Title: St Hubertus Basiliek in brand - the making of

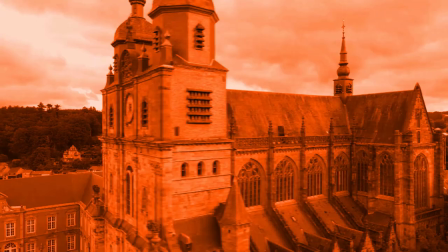Hiervoor maken we een composietshot, gebaseerd op de originele shot, maar met een kleurfilter, meer contrast en een flikke effect.
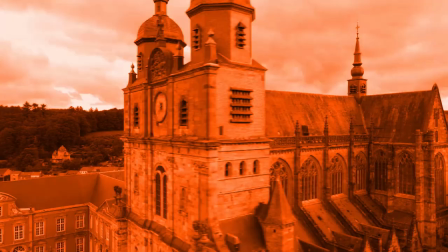Dit laatste gaat de helderheid van het geheel willekeurig veranderen en er flesjes tussendoor zetten.
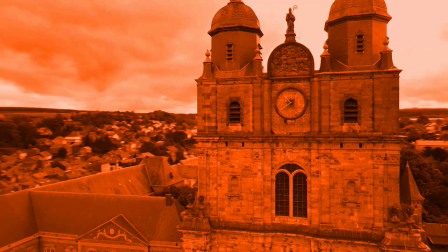Dit simuleert zeer goed de continu verandering van het licht gegenereerd door de vlammen.
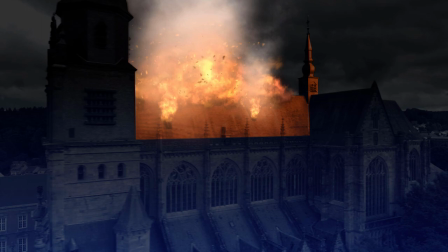Dan wordt deze composietshot als laag verwerkt in het geheel. Hiervoor gebruiken we opnieuw Moshia voor de rotoscoping.
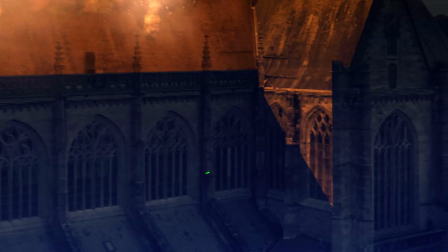We doen hetzelfde voor de andere delen van het dak, maar met een lichte kleur om aan het geheel meer diepte te geven.
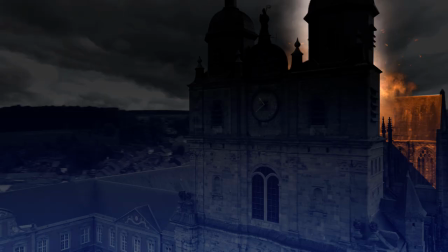Let op de details in de contouren.
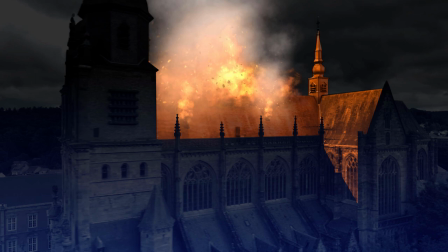We maskeren dan de puntjes die het licht moeten tegenhouden. Dit is het resultaat na deze stap.
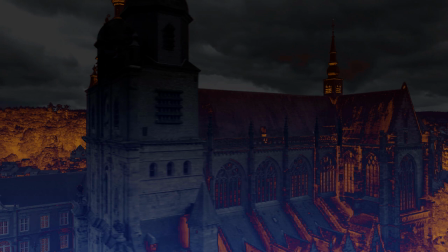De volgende stap heeft tot doel om de indruk te wekken dat er brand is binnen in de kerk.
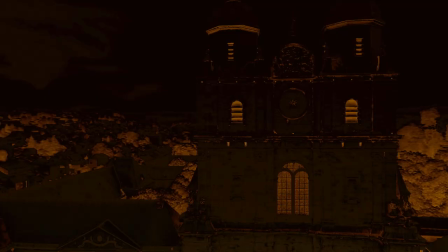We doen dit door licht doorheen de ramen te laten komen.
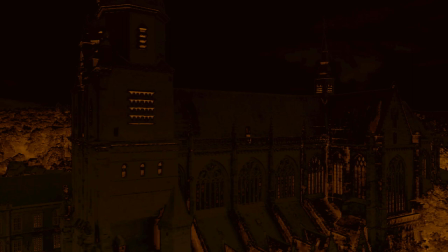Hiervoor werd een composietshot gemaakt waarin met blend mode gespeeld werd om een soort negatief effect te geven.
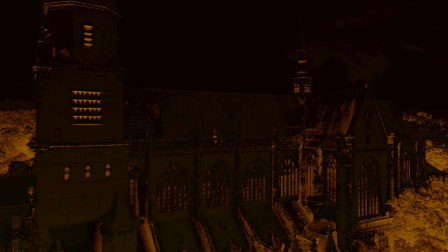Daarmee worden de donkere plekken van de originele video opgelicht, terwijl de lichtplekken verdonkeren.
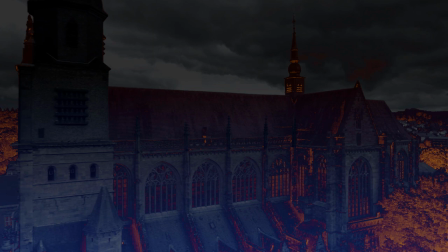Als we ons op de ramen concentreren, kunnen we een rode gloed zien, terwijl de stenen structuur van de ramen onaangetast blijft.
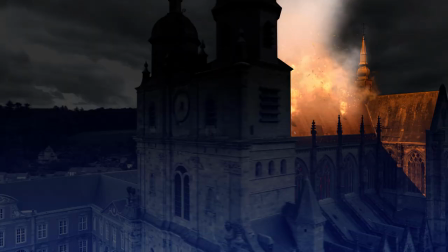De stenen balkonstructuur van de kant van het dak geeft ook interessante lichteffecten die we goed kunnen gebruiken.
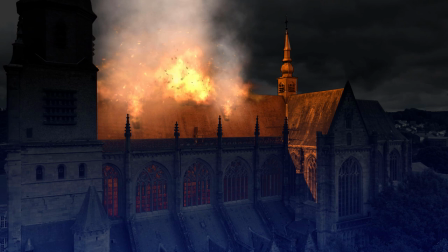Met Moshia Rotoscoping werden de ramen en de borduur van het dak geïsoleerd.
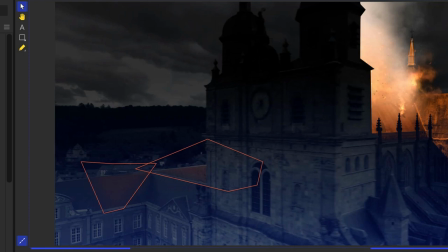We gaan het geheel nog interessanter maken, door tenslotte ook de verdere omgeving te laten oplichten.
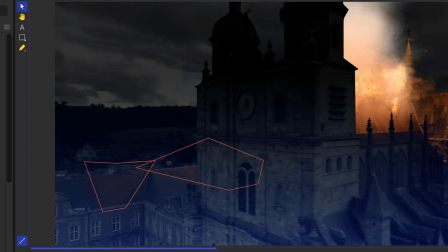Opnieuw gebruiken we het composietshot dat we gemaakt hebben, om het dak te verlichten.
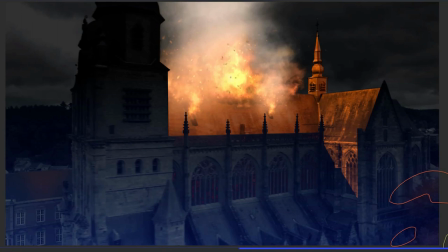We gaan deze keer met maskers werken en de transparantiegraad zo instellen dat het effect maar een beetje doorkomt.
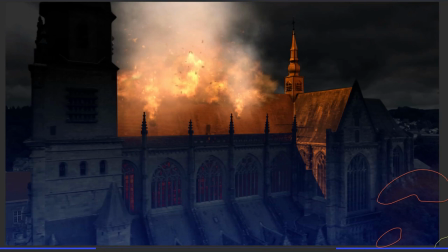Dit moet op discrete wijze de kwaliteit van het geheel verhogen, zonder de attentie van de toeschouwer te eisen.
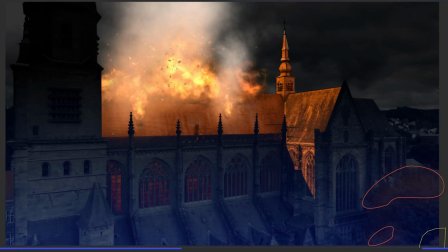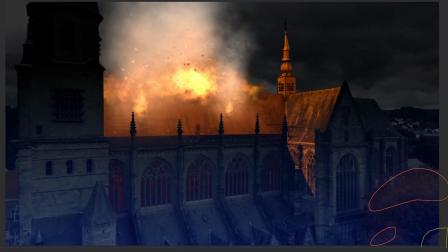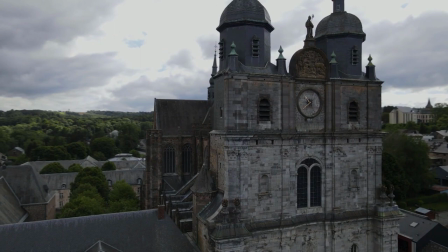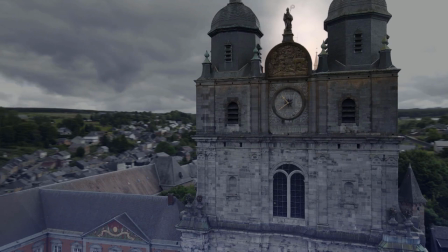En zo staat nu de kerk in vuur en vlam.